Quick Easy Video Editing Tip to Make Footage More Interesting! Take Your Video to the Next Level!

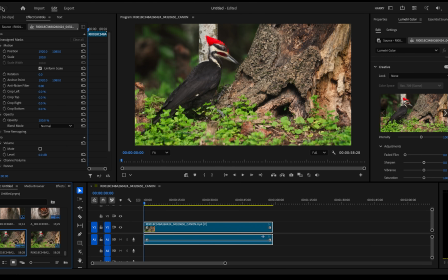Over the last few years, I've filmed footage for National Geographic, BBC, Netflix, Apple TV, and a bunch of others. And one of the things that I noticed that stood out to me the most was the way that they edited the footage
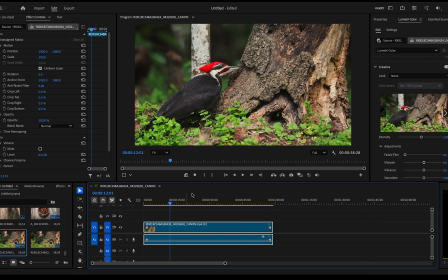across every one of these productions was very similar in the way that they used the same kind of trick.
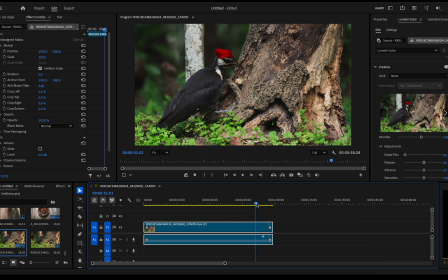And I want to show you that today. This is just going to be a really quick video. It's something very simple that I think anybody can do this.
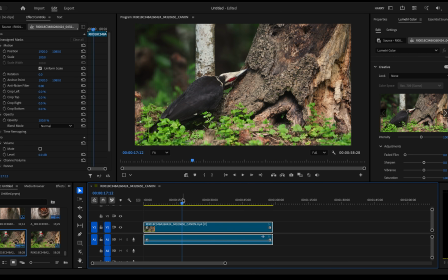And it's just going to make your wildlife footage just a little bit more interesting, or any kind of footage for that matter, when you really want to highlight a key moment in a video clip. So let's get started here.
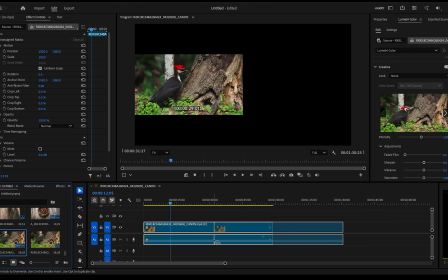The first thing that I want to do is I want to take the same clip, the identical clip, and put it into the timeline twice.
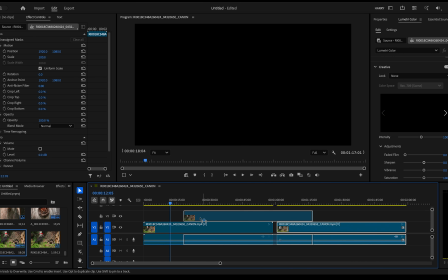Now what I'm going to do is put one clip on top of the other.
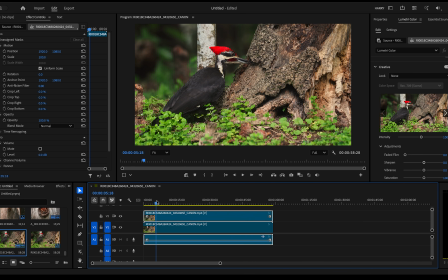And basically what I want to do here is I want to kind of find key moments where the footage could use a little bit more of a close-up. And what I'm going to do is, instead of kind of zooming in, a slow gradual zoom in, I'm going to take one of the clips,
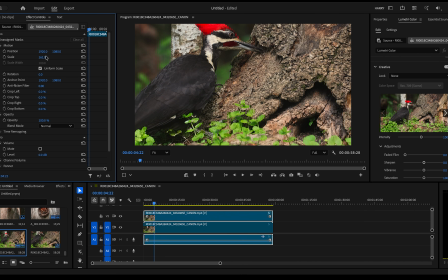the top clip, and I'm going to scale that in to whatever percentage that you need here.
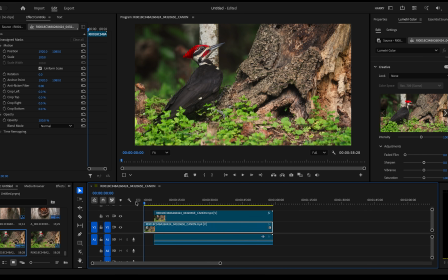In this case, just something roughly like this. And then what I'm going to do is just drag the footage back, crop it back to that key moment,
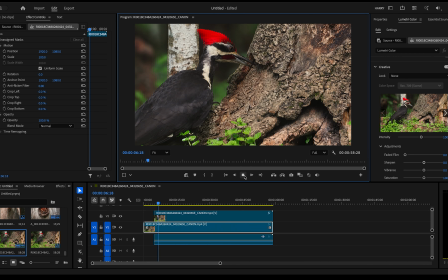and you'll see basically what it's going to do is just do a quick cut to a tighter crop of that moment. And it kind of just mixes up the view a little bit, shows you a different aspect, and it highlights the key moment.
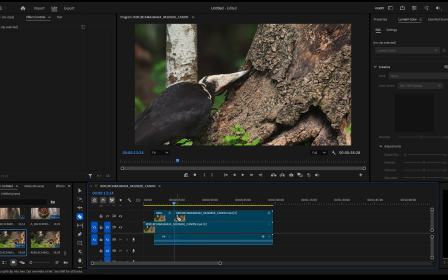And I don't want to do that for the whole clip though. I kind of want to mix it up to make it more interesting.
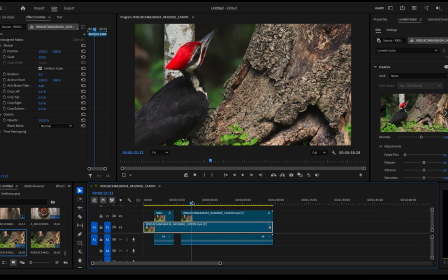So I'm just going to split the clip here and just move along to, again, I'm doing this quick, but just kind of find another random point that I want to highlight by cropping in tighter. So you'll see we have the tight crop of this pileated woodpecker eating ants.
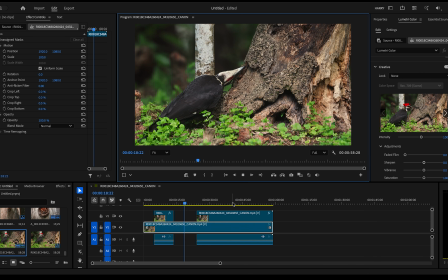Cut back to the wider view. Again, just mix it up a little bit, make it more interesting instead of just one monotonous clip all the way through.
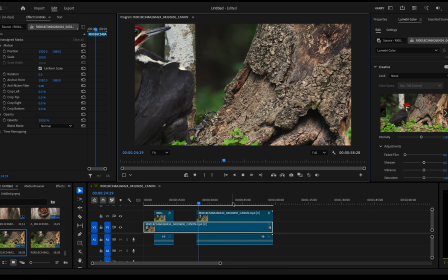And then when the woodpecker goes to knock off another piece of bark, we go tight back in again. And you could do this anywhere, any kind of clip, where you have that interesting moment where you just want to zoom in on it.
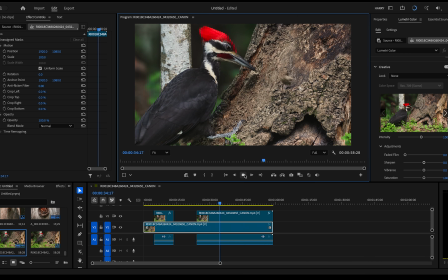You can do it as many times as you need to.
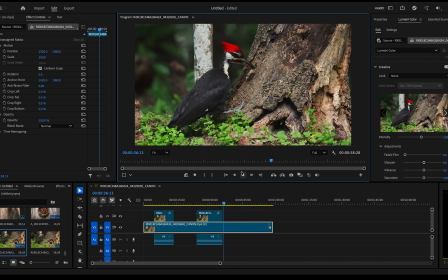Again, this is just a very, very simple editing trick that I noticed a lot of these TV shows and documentaries, etc. were doing with my personal footage. And I found that quite interesting, and I like the way that it mixed it up a little bit better. So I just wanted to share, and I hope you find this useful.
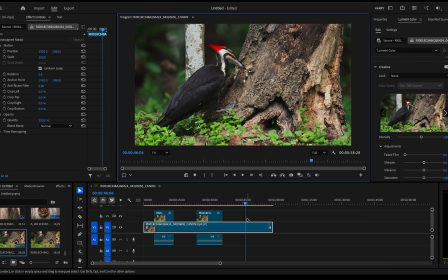You can do this with any editing platform out there, whether it's iMovie, DaVinci, Final Cut, Premiere that I'm using here, and so forth.
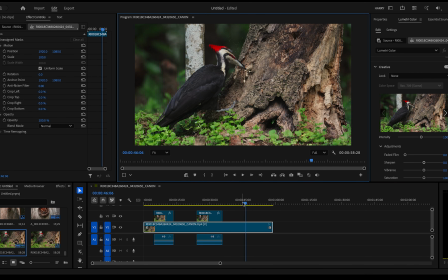So again, quick video. Hope you find this useful. Thank you for watching, and I will see you in the next one.